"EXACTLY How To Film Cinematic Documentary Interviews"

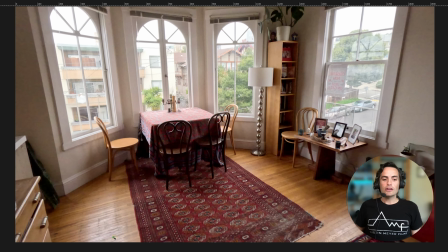And in this instance, I decided to shoot this way, have my participant right there, and kind of use this as the corner so that we have this corner of the home, so it does feel like we still are in kind of a cozy home-like environment.
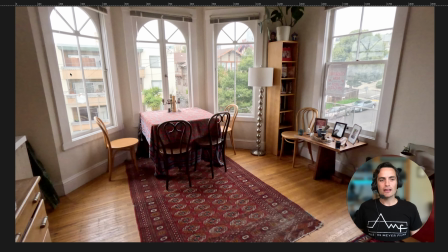I wanted something that felt like home rather than just a big window set. I could use this table, which has photos from this person's family, to make it feel a little bit more intimate, because we don't want to extract all the personality out of this home environment.
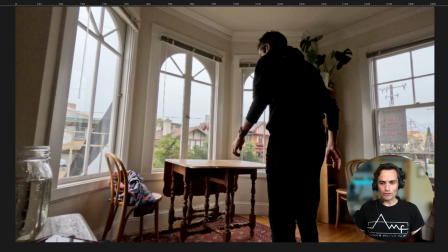So once I've decided on the direction on which I'm going to shoot,
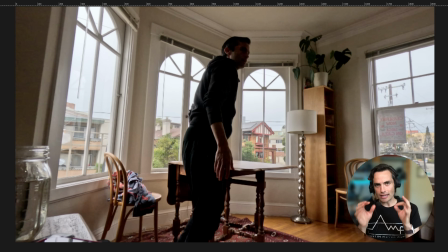then I start getting my hands on the furniture and building out the interview location exactly the way that I want it to look.
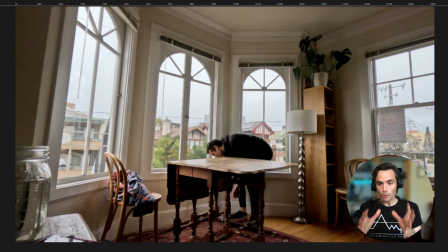Now, you'll see me here in this clip. I am moving this table away from the wall.
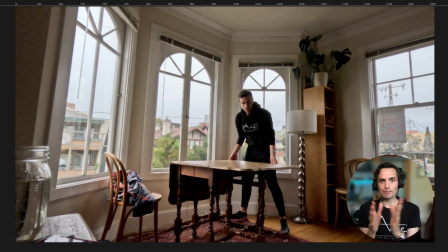Any space that I'm coming into, if I'm going to be building that interview set,
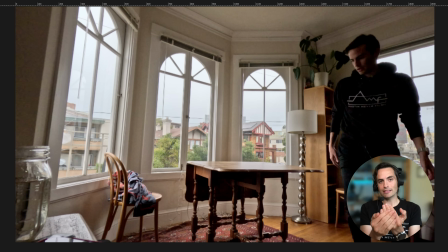I'm going to want to get that furniture or the place that the individual is sitting as far away from the wall as possible,
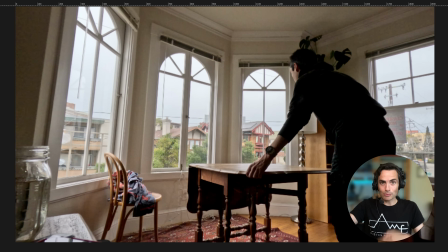because that's going to give us as much depth as possible. And depth is something that's so important, because then you can get that separation,
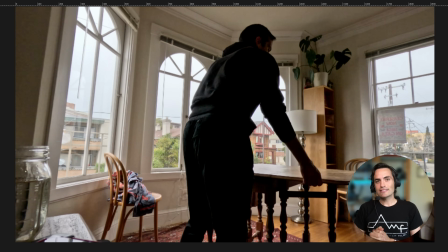that nice blurry background that makes something feel cinematic and isolates our subject in the space.
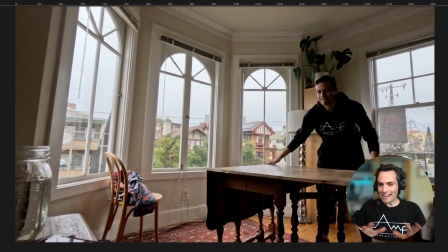So here I am just kind of getting the table into a possible location.
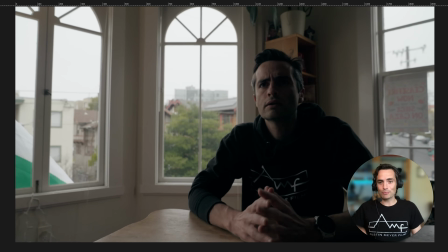And as a solo shooter, I'm constantly moving back and forth between camera and, sitting in front of camera. So here I am. I've positioned the table. I'm probably still trying out some focal lengths of lens, maybe a 50 millimeter prime, maybe a 24-70.
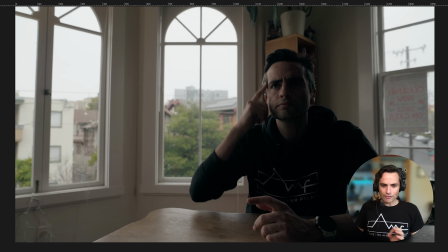And here, as I sit in front of the camera, what I'm really looking for is, where does the light naturally strike my face?
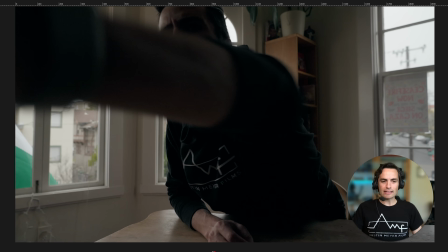As I talked about in the reference images, we want to motivate light based on what is in the space.
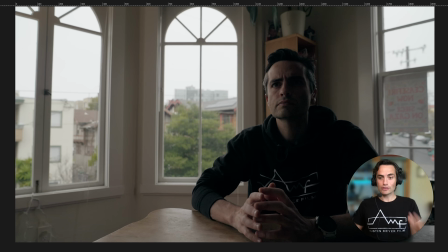What are the natural lights in the space? The natural lights here being, the sunlight coming through the window.
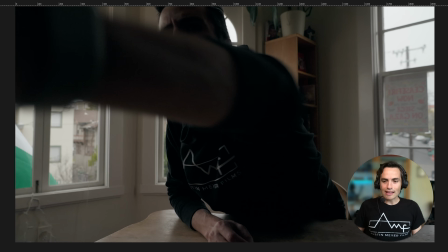So what I'm looking at as I sit in is,
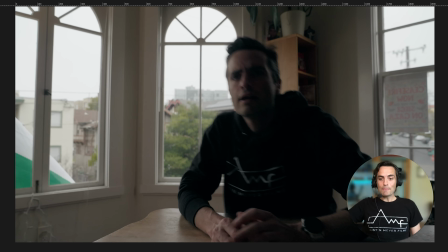where am I going to put my external lights to make it feel like it's natural light coming through the window?
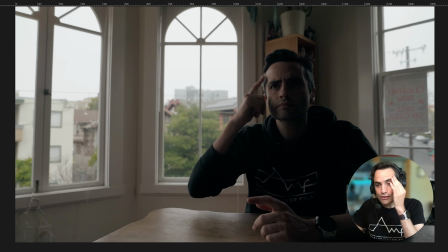So what I'm looking at here and I'm pointing to is here, right there on my face, is where the light is naturally hitting if I sit in this spot.
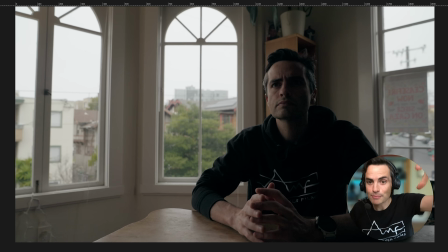So I know that is where I should kind of place my key light to really kind of accentuate that on my face.
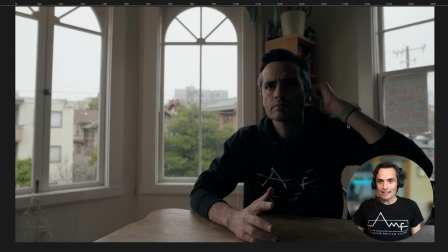The other thing that you'll see here is maybe where that hair light would be. A hair light, the light from this back window is hitting me right here. So unlike the previous reference frame that we looked at, which didn't have a hair light, this one would make sense to have a hair light because
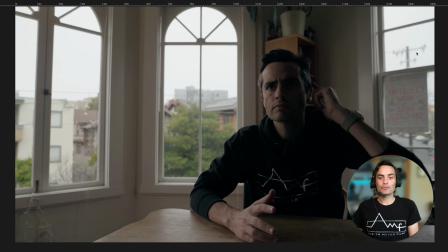we naturally are seeing light stream in through this back window and giving me a hair light.
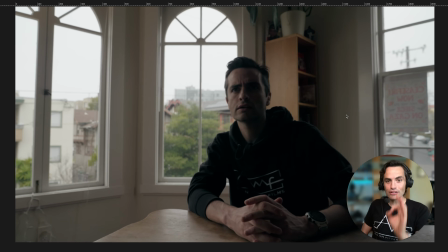So once I've studied how the light is actually hitting me in the frame, from there,
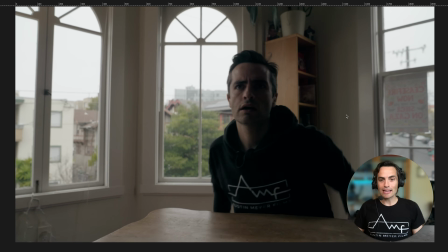that is when I start to bring in my lights and build the set.
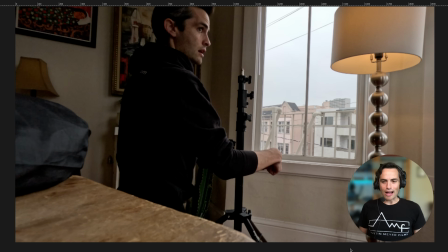The key light that I used on this project was the Aperture 600D.
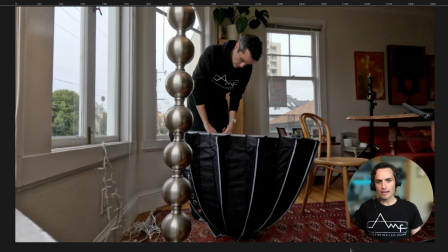So here you see me setting it up with the big light dome. And the 600D is the one that I really like that light.
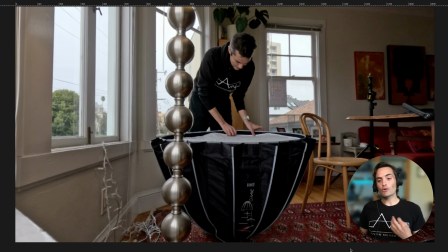It's a key light I use often. And it does give quite a bit of power to help you overpower
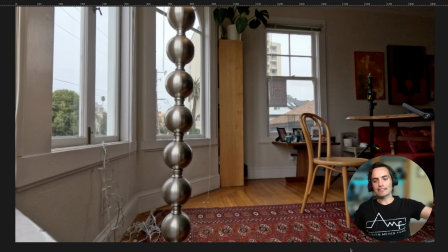or balance the sunlight that's coming in from outside.
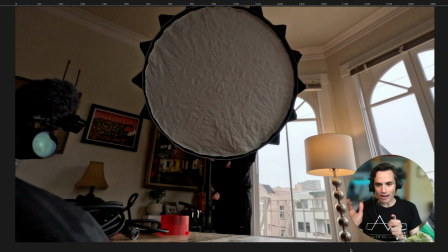So here I am setting it up in that kind of 45-degree angle from the interview participant.
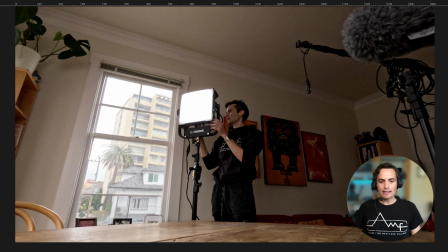Again, just kind of mimicking where that light would be coming in based on where I was sitting before. And here you go. I'm now setting up the hair light. And the hair light that I'm using is Light Panel.
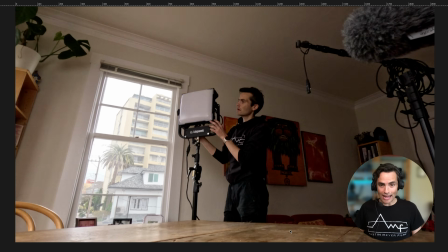This is the Light Panel Gemini 1x1.
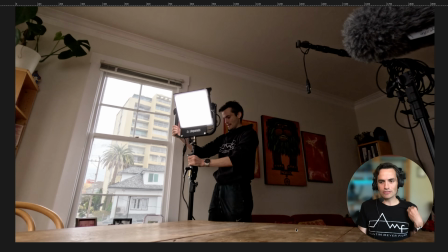And I'll put a link in the description to all this kind of equipment in case you're interested.
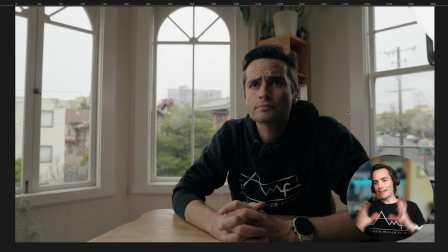So here you see me sitting in again to see how the frame is shaping up, see how the light is hitting.
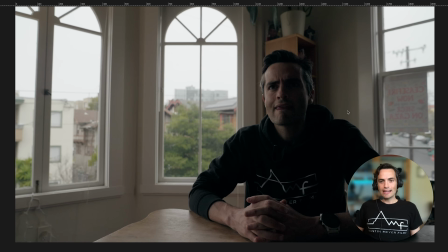So here's when I've put that key light in, and here was before the key light and the hair light. So again, like this.
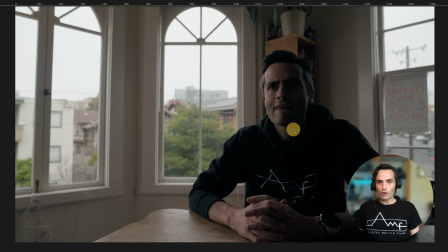Now you'll see before I put the lighting in, this whole side of my face is in shadow. I'm not getting any sunlight through these windows. That would be a little bit dramatic for the type of interview that I was going to be doing. So I did kind of bring my key light a
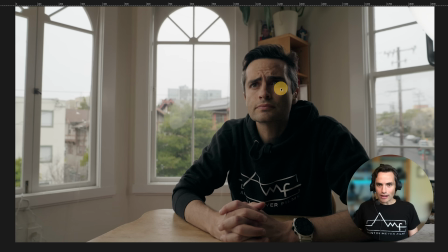little bit around so I get a little bit of that wrap where a light is touching this other side of my face.
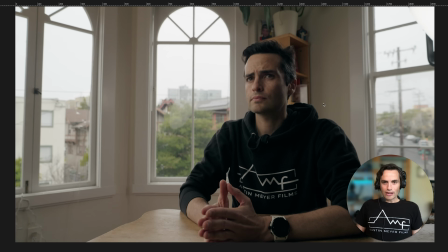So you can kind of see it there. Here we go. I'm sitting in, trying to figure out the right position.
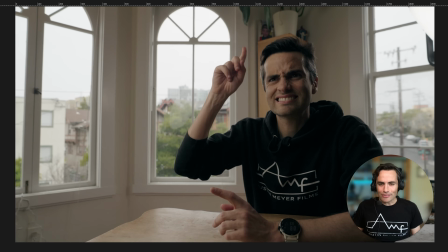So you see here, as I'm sitting in, something bothers me up here. You know, I'm looking at this dresser behind myself, these photos, this plant coming out of my head and starting to think, okay, can I move that?
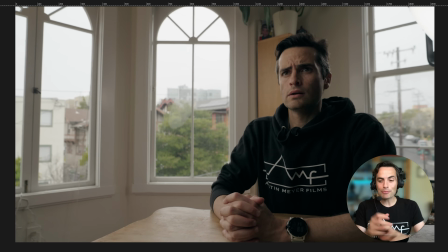Because I'm starting to find the frame, but now I'm thinking about everything else behind me as well.
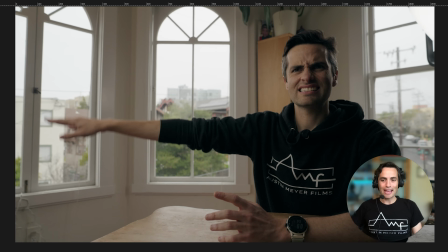How am I going to decorate and make that look nice? Right here, I'm putting my hand out to try to signal to myself right now doing this commentary. This side looks a little bare. Is there something we can put in to kind of balance out the image? There's something that we can put set decoration wise,
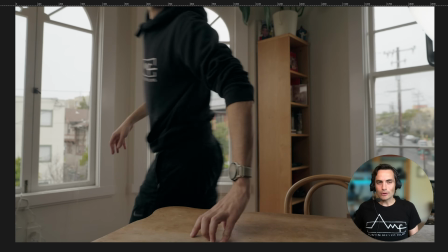maybe in that side of the frame to add a little flair, add a little set decoration.
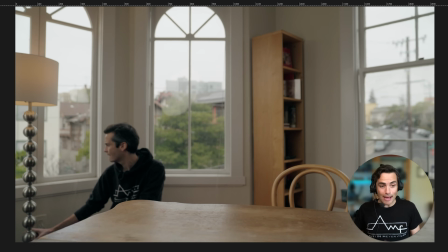So what did I try? I tried a lamp, tried bringing in a lamp.
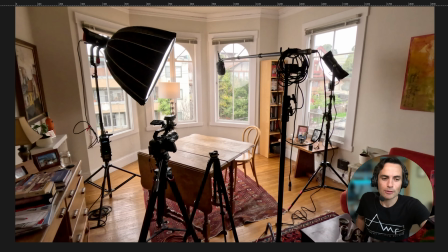Okay. And now here we go. We've kind of zoomed forward a little bit and we're starting to really see the whole set coming together. So we have our key light, which again is the Aperture 600D. We have the Gemini light panels here, and we have our boom mic.
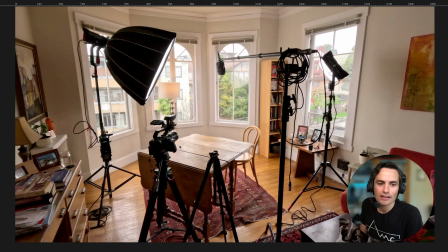We have the A cam, which is the Sony FX6, and my B cam,
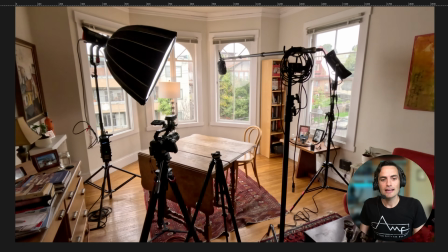which is going to be the Sony A7S III, and things are starting to come together.
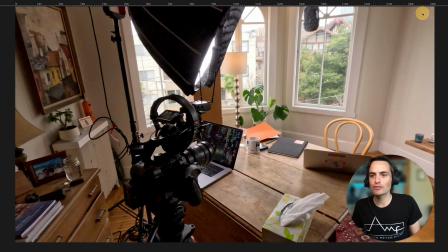Here what we see is now we have moved the dresser from this corner just at a frame over here. I've brought in a little plant, again, to just add a little pop.
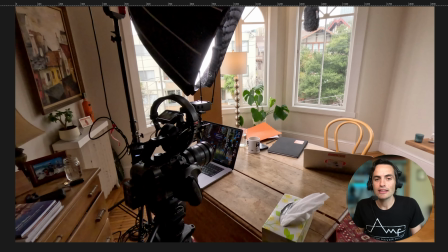And I've put this honeycomb grid on the key light to make sure that there's not a ton of spill out into the room. But I unlatched the Velcro from the bottom of the key light so that we do get a little spill onto this table.
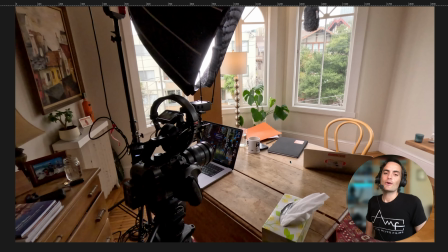That was just something that I was noticing while I was setting up.
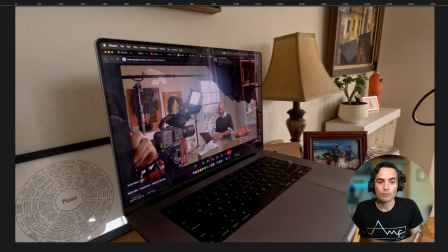At this point, I am starting to get the computer set for a remote interview, zooming in the producer. Now, this is something that's become much more common since COVID, is producers around the world, directors around the world, hiring a DP to come in and film, and they conduct the interview from wherever they are.
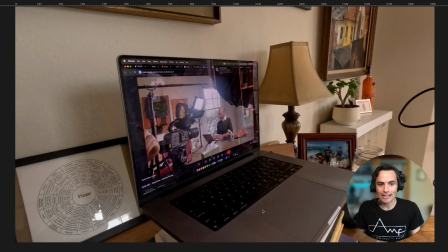So one thing that I'm working on here is I am getting my laptop in position for the interview. And I was trying, unlike the reference frame, this is one of the places where I really deviated, is I did try to get the computer at about the eye level of the camera and our interview participant. We do have him looking up just a tad, as you'll see in a minute, but I did try to get that computer at the level of the camera.
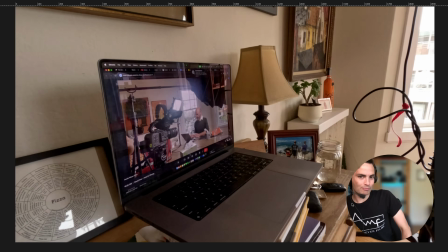And this is something that I've been asked to do a bunch recently,
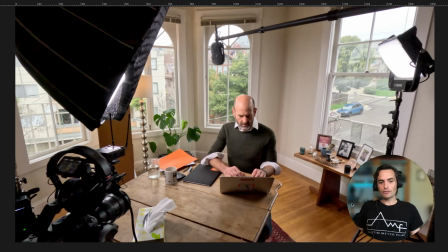zooming in producers from afar, either using my cell phone or the laptop.
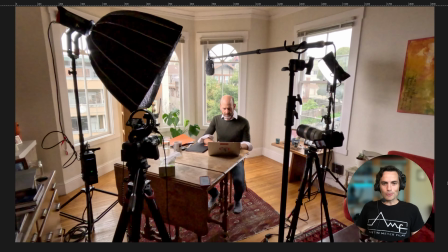And you also see our interview participant has now sat in.
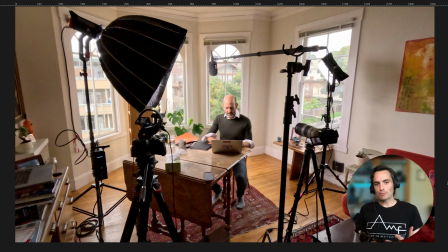Oftentimes when I'm about 15 minutes away from go time, I'll ask my participant, hey, if you could sit in, you can just continue being on your phone or doing work. But that helps me get a sense of how tall the person is. Where do I need to set up the cameras? How are our focuses set? And all the fine adjustments before it's go time.
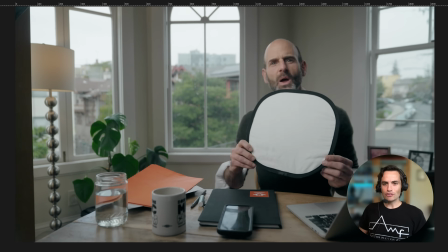One of those final adjustments that I make sure to do is set the white balance.
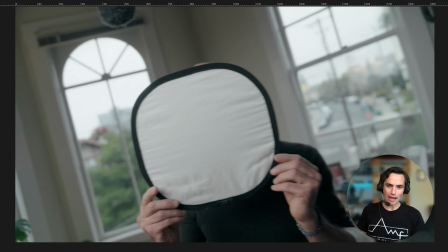So before we get the table all cleared off, I give them a little white balance card, get my camera nice and close to it,
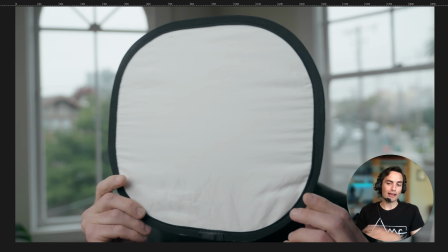and then I take custom white balance readings on both my Sony FX6 and my Sony a7S III.
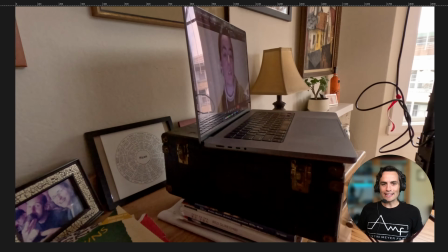I call the producer in, who now is on Zoom.